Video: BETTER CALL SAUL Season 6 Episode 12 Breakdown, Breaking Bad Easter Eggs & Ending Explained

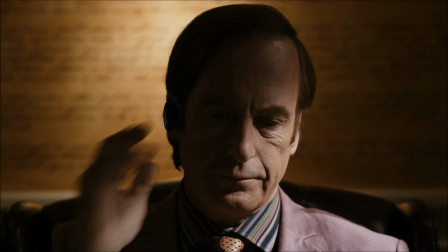[0:00]
Ok so the penultimate episode of Better Call Saul has just dropped.
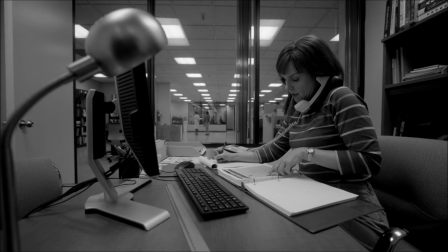[0:04]
The entry teases a lot of things for the finale and in this breakdown we're gonna be doing a big recap,
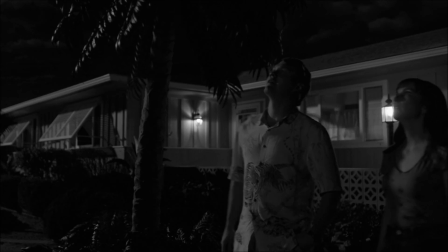[0:09]
talking about some of the details in it and also giving our theories for where things will head in episode 13.
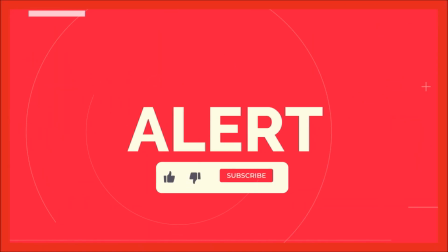[0:15]
Full spoilers ahead from this point onwards, I wanna get straight into it but make sure you subscribe so you don't miss our big video on the finale next week. Well out the way, a huge thank you for clicking this, now let's get into Better Call Saul.
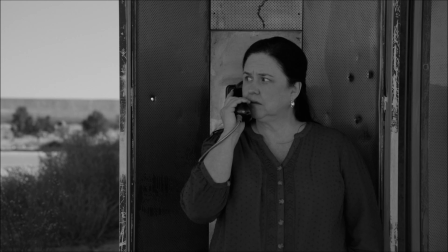[0:28]
Last week had Jimmy being stuck at a crossroads and after hearing that Kim had asked about him, he decided to turn back around and reach out to her.
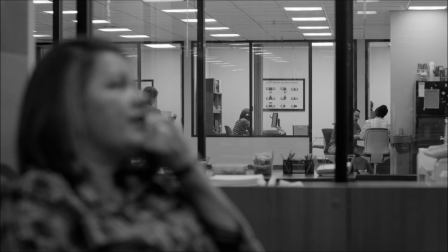[0:36]
We kinda had a feeling we'd see the other side of this conversation and it's something that this entry heavily focuses on.
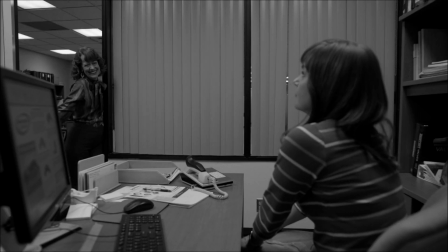[0:42]
The episode is very much about Kim cutting off all the ties to the past and relieving herself of the guilt that she's been carrying the last couple of years.
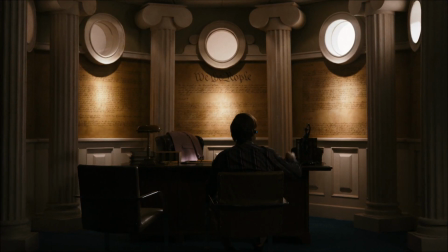[0:50]
The first part of severing herself off from her old version comes early on when we open with Saul in his office.
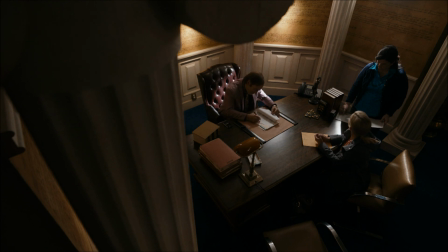[0:56]
She's here to get through their divorce papers and this is very much the first document in the episode that leads to a big transformation for her.
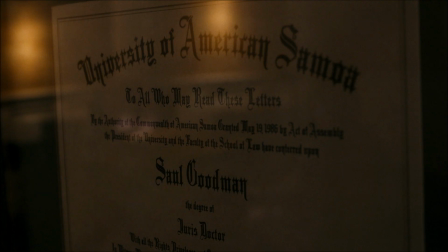[1:03]
We catch Saul throwing a ball off the constitution and also see his law degree from the University of American Samoa. American Samoa isn't a real university and the name on it, Saul Goodman, is of course also a fake one showing how much of a facade this entire thing is.
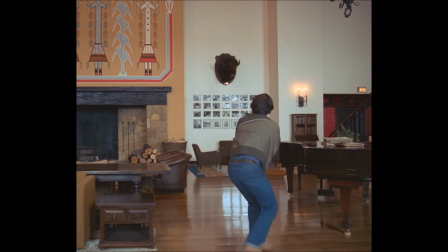[1:19]
Got a lot of shining vibes here with him just bouncing the ball rather than being productive and he knocks down one of the columns further showing how fake this entire thing is.
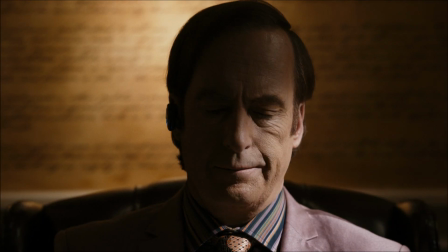[1:28]
Saul is in one of his more garish suits yet and the salmon blazer, striped shirt and s*** tie arguably shows how hideous of a person that he's become.
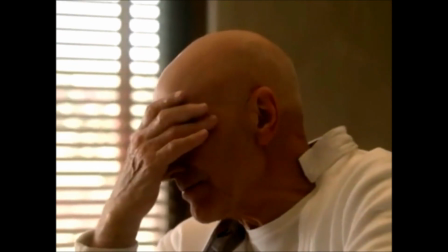[1:37]
Yes it's a reach but from here on out we cut to the title sequence.
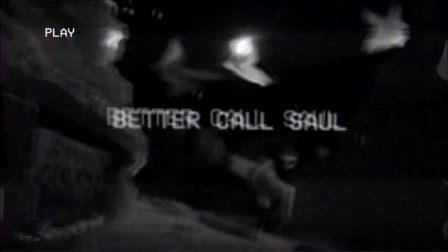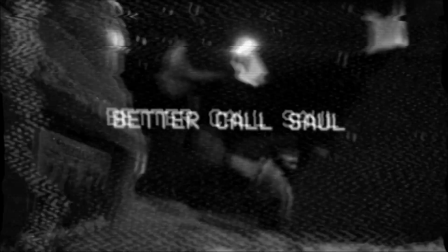[1:48]
Again this is heavily shortened down with us almost instantly skipping to the blue screen of death that you get when a VHS tape hits it's end point.
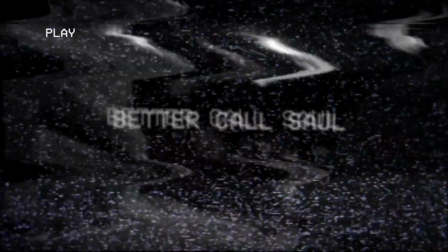[1:56]
This of course signifies how the show is coming to a close but we do get a glimpse of Jeffs cab which becomes a big focus here.
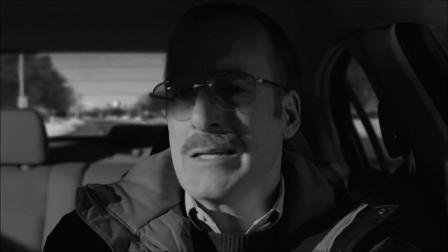[2:03]
Much in the same way that Jimmy has drastically changed every time he's taken on a new stage in life we see how this has happened with Kim too.
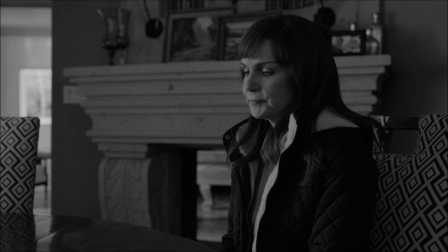[2:10]
She's now missing the ponytail, has dyed her hair brown and she's also become completely reserved in putting her opinion forward.
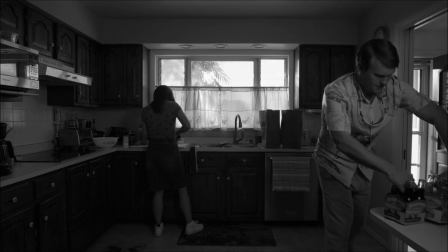[2:18]
She dates a bit, a bit of a douche that wears a shirt with tigers on,
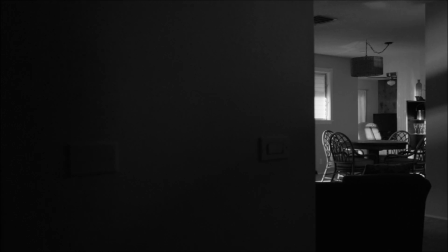[2:22]
wrap around sunglasses and also says yep, yep, yep during sex.
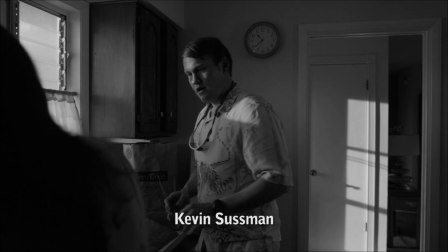[2:27]
Turns out he's just got back from the shop but rather than bringing her mayonnaise he's brought her Miracle Whip.
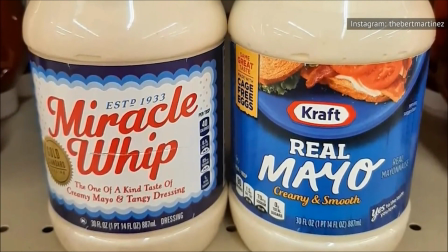[2:33]
This is symbolic on a number of levels as it's a fake substitute for the real thing that doesn't actually do the job it was intended to, much like Kim.
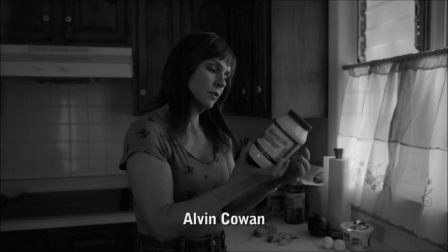[2:41]
That's the biggest reach you'll do in the video but the creative team always select things like this to hint out what the characters are really going through.
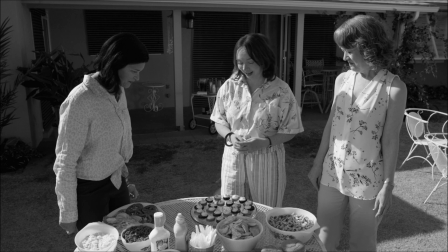[2:48]
Kim currently plays the perfect sap and even though the Miracle Whip won't really work, work,
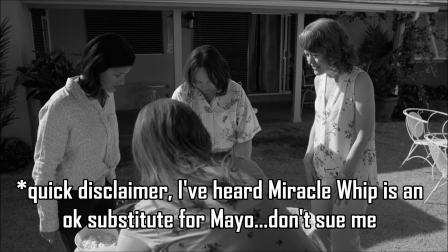[2:53]
she just goes along with it without protesting because that's the kind of mind state she has.
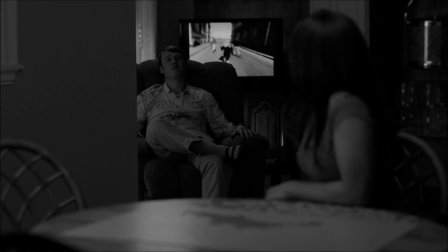[2:58]
She's so toned down from what she used to be that she can't even make a simple decision on ice cream flavours.
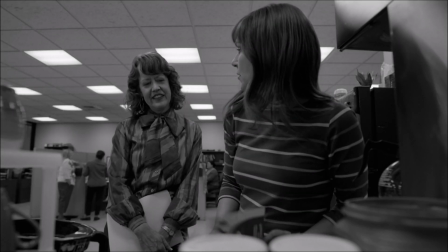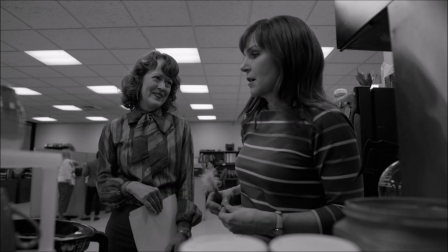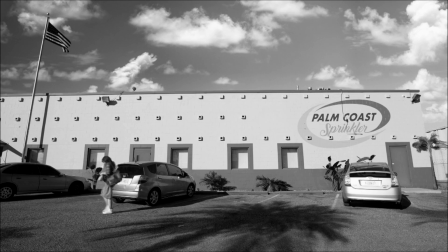[3:14]
Now it turns out that she does work at the sprinkler company that Victor rang last week and she's clearly not stimulated by the life that she now leads.
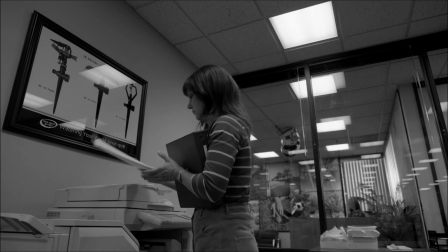[3:21]
She's stuck in the typical office environment, signing birthday cards for Tommy,
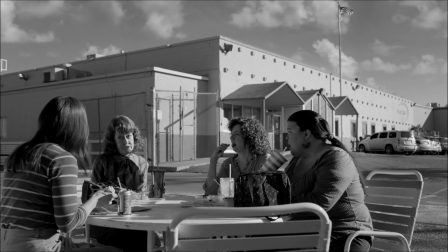[3:25]
making felter coffee and just having conversations that she already knows the answer to.
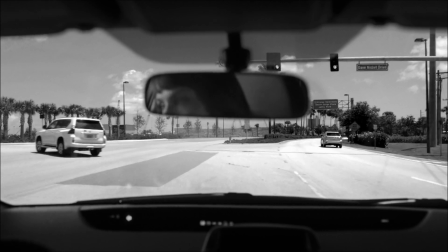[3:30]
It's clear she's not really been able to get back into her groove and she finally makes a drastic decision after Victor gets in touch.
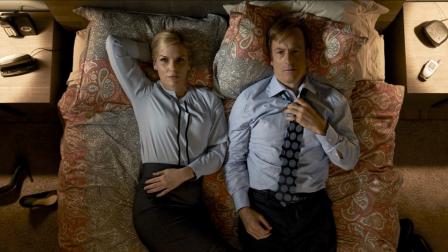[3:37]
She instantly knows it's him because of the name Victor St Clair. In one of their scams, Kim went under the name Giselle St Clair which gives it away right from the off.
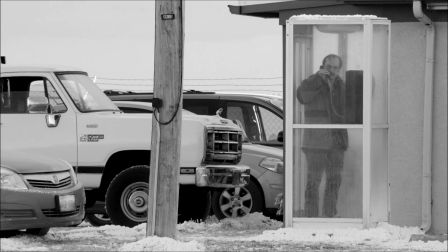[3:46]
Similar to the shot last week where we saw things from the outside we too get that perspective here right at the beginning.
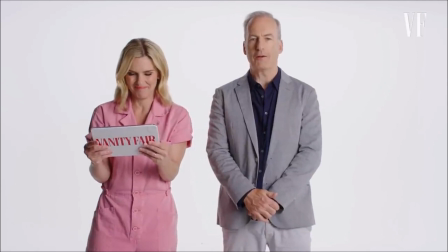[3:53]
Now it's a really awkward conversation in which Jimmy gradually baits her more and more and more.
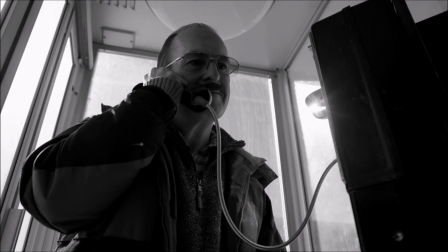[3:58] I'm still out here, still getting away with it. Feds couldn't find their own ass with both hands in a proctologist.
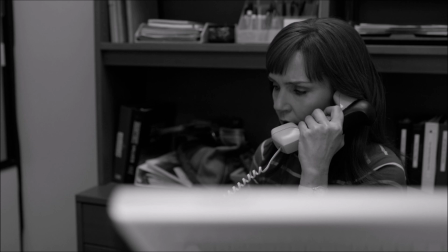[4:05] You shouldn't be calling me.